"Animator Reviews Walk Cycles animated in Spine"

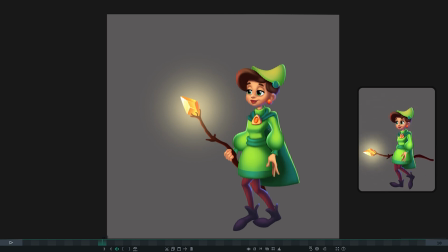(13:13)
just create keys and rely on spine to interpolate between them if you need you can just add all the frames like keyframe everything as long as you like the animation it takes eight frames
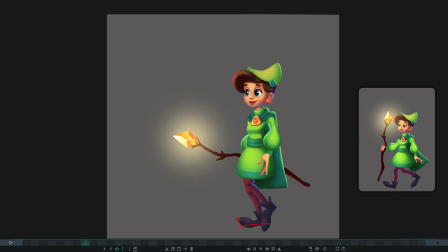(13:26)
for her to fully put her foot on and i'm still not sure if it is considered fully put because right after that she already starting to move up
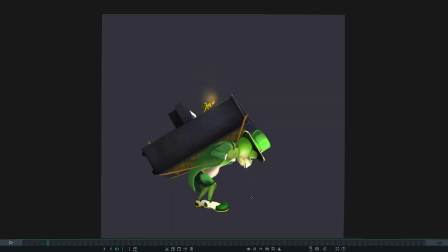(13:36)
her heel next one is eula what i like in this animation i can feel he's really sad and he is carrying heavy weight think of it it's a huge piano and you are balancing it on some surface of your spine and you would do everything to not move that point in the
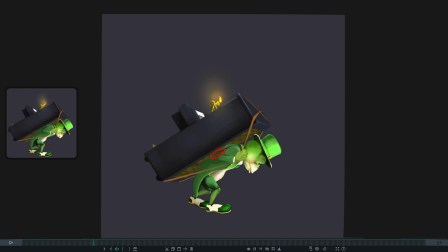(13:55)
space when you walk the piano has weight it has inertia it resists your movement it will fall from your spine so i would consider that frog
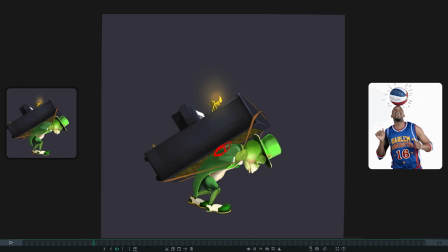(14:05)
knows about it and it would just try to not move this portion whatever way he moves he would not move this portion keep it maximum study let's say you have a plate big plate on your head and people say just
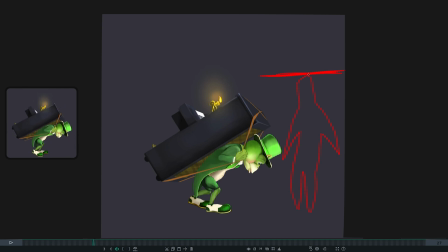(14:20)
walk whatever you do you would try to maintain this point as static as possible same thing happens if you balance something on your nose a long stick whatever you do your nose is always your
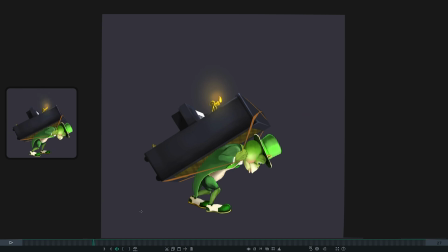(14:35)
focus point and the other problem here is that frog's feet this walk would slide would do weird stuff when it moves in a game with constant speed programmers instead of moving
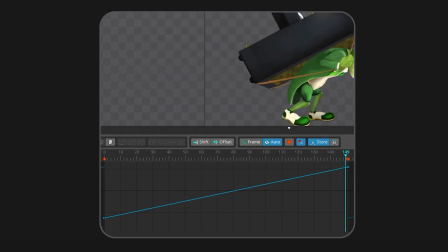(14:47)
character with a constant speed in the game they will have to stop the character every step and
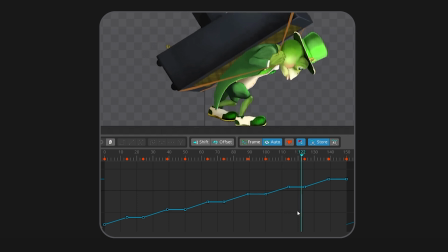(14:57)
that's most likely not possible for programmers unless you transfer the root motion data
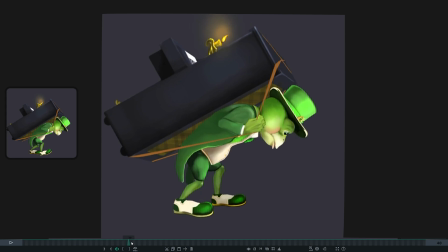(15:03)
to them directly foots at some point they just go again horizontally
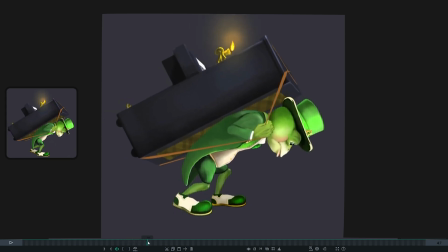(15:08)
they move up this point I don't like that I would like to see more something like this contact pose and the tip goes below the ground at some
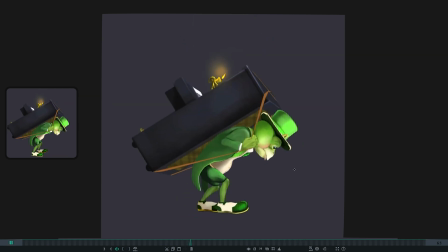(15:19)
point here I like the face of the frog I think this is the only one in the
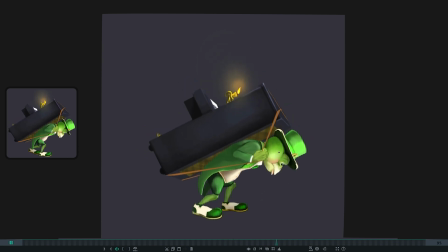(15:24)
list where the face is actually matching the animation walk cycle he said he's looking on the ground hopeless just waiting until he delivers the object and mission would be a little bit interesting when the piano
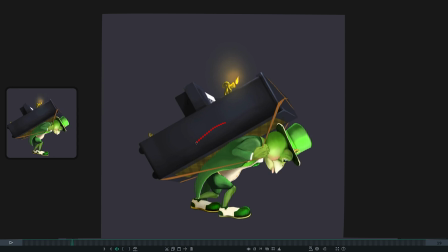(15:38)
starts to slide a little bit and then he just adjust his straps and just bring his back because yeah this piano would not move with his spine as perfect as it is now and last animation is hike's animation
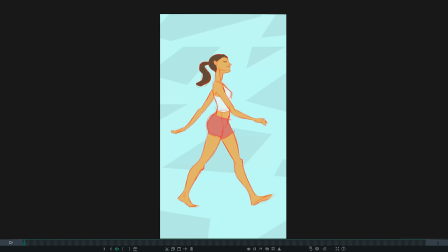(15:55)
i follow hike on youtube he's a seasoned animator he works in mainstream cartoons
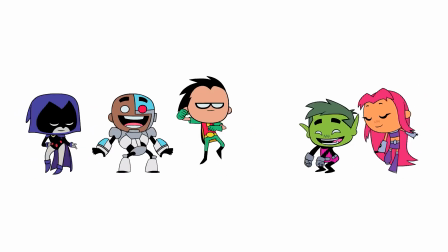(16:01)
tv series i took it actually from his YouTube channel and
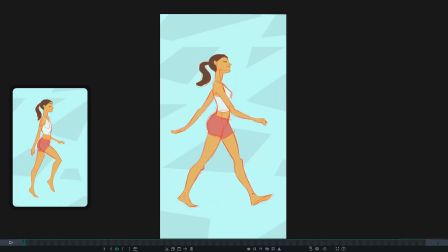(16:06)
he did not send it to me but I want to show this animation to you because it is very lightweight and just on a good note to show that things can be better and when they are better they really make
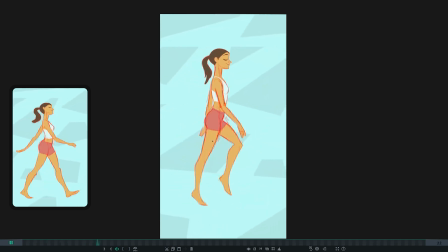(16:23)
you happy I hope you also get excited when you see a good animation for example the hair it's super nice and it moves up and down with the portions and very few animators in spine actually do this we tend to rotate
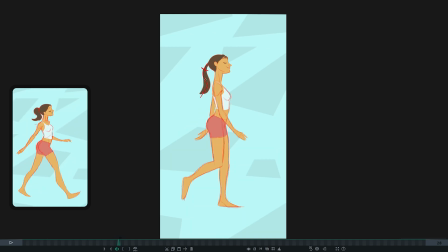(16:38)
the hair as we set up the bones and this creates some kind of puppet like movement and hairs are not exactly like that as like this maybe it is too active but it's a style I don't mind it it's
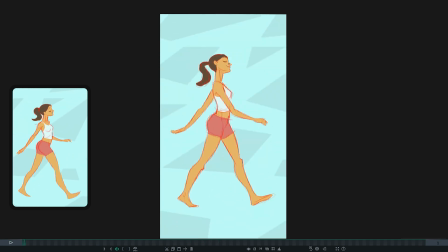(16:54)
really looking great another thing I want you to pay attention is how she's rotating her head remember i said rotating head is not convenient and evolution brought us here we don't want to move our head um
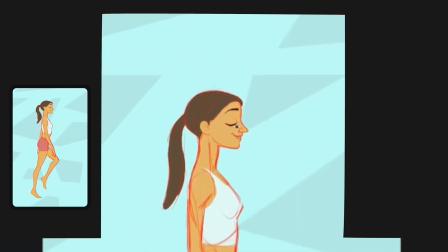(17:10)
this is an exception because we have our eyes closed and we actually do not rotate our head like this maybe this would also work but still her eyes are closed
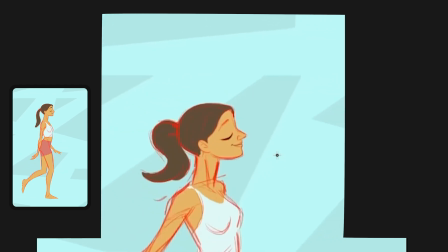(17:21)
and she's giving us an impression of she's singing or listening to music or she's in happy place she doesn't need to look
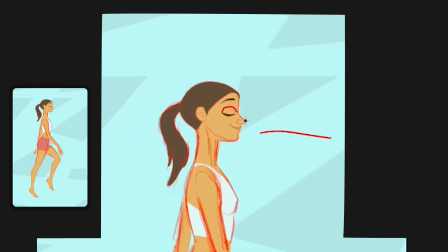(17:31)
the moment we open her eyes you will see that we need to do an extra
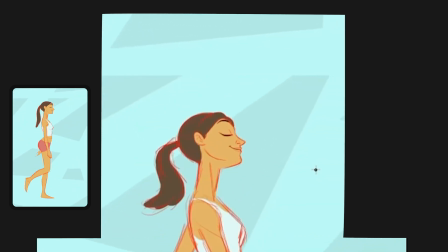(17:36)
work here to make sure this is looking believable yeah hands are good arms are good
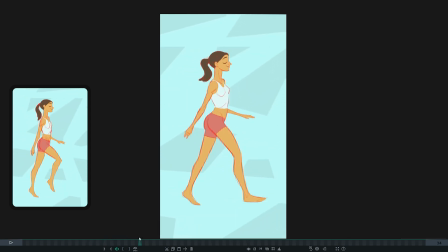(17:41)
i like that also of course we have power of pencil and we know how to draw which i don't and that gives us full control over creativity and all that i really like the shapes i think the
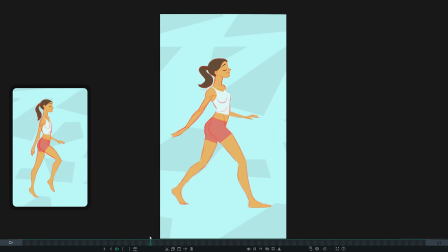(17:57)
only issue i can see here right now is this character will not work very good in the game because we see in one frame she moves her leg almost half the cycle she would slide in the game but let's see
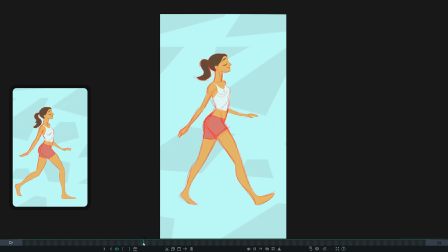(18:17)
how she plants her foot I see her leg is really stretched and then we should see her leg is bending here because she's shifting now all her weight that was falling on this leg and it will travel here now this muscle is activated
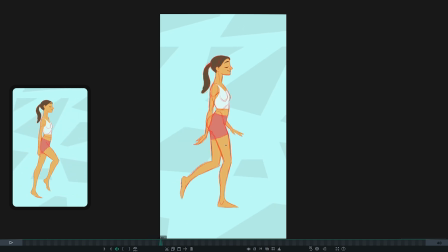(18:35)
and it is pushing back activating like this portion and pushing back her body and that's why body goes up until this point and it will just fall back again to catch with another leg and this is where
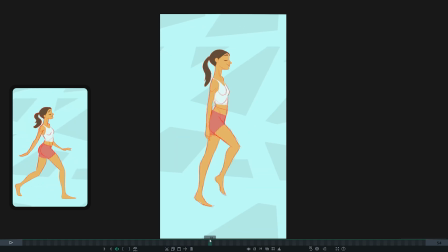(18:52)
she's sitting fully and will start going up back okay that was just a deconstruction i really like this animation you can go ahead and follow this guy he posts some cool dances which we can do in spine so
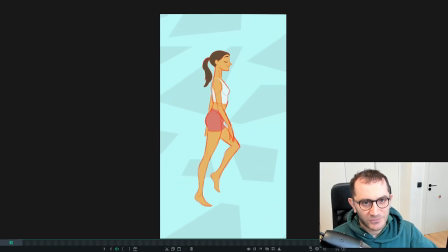(19:08)
if you like this content and you think I'm talking something reasonable you can check my blog post about the walking animation some mistakes that normally animators do on
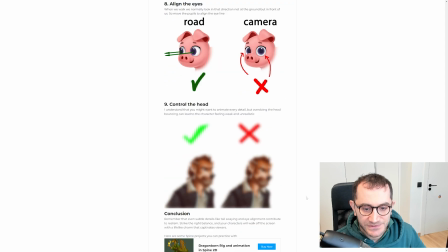(19:21)
my website I will put the link in the description following these nine tips of walking animation that was it thank you for watching let me know if you like the format and if I should make more similar videos and yeah see you in the next video bye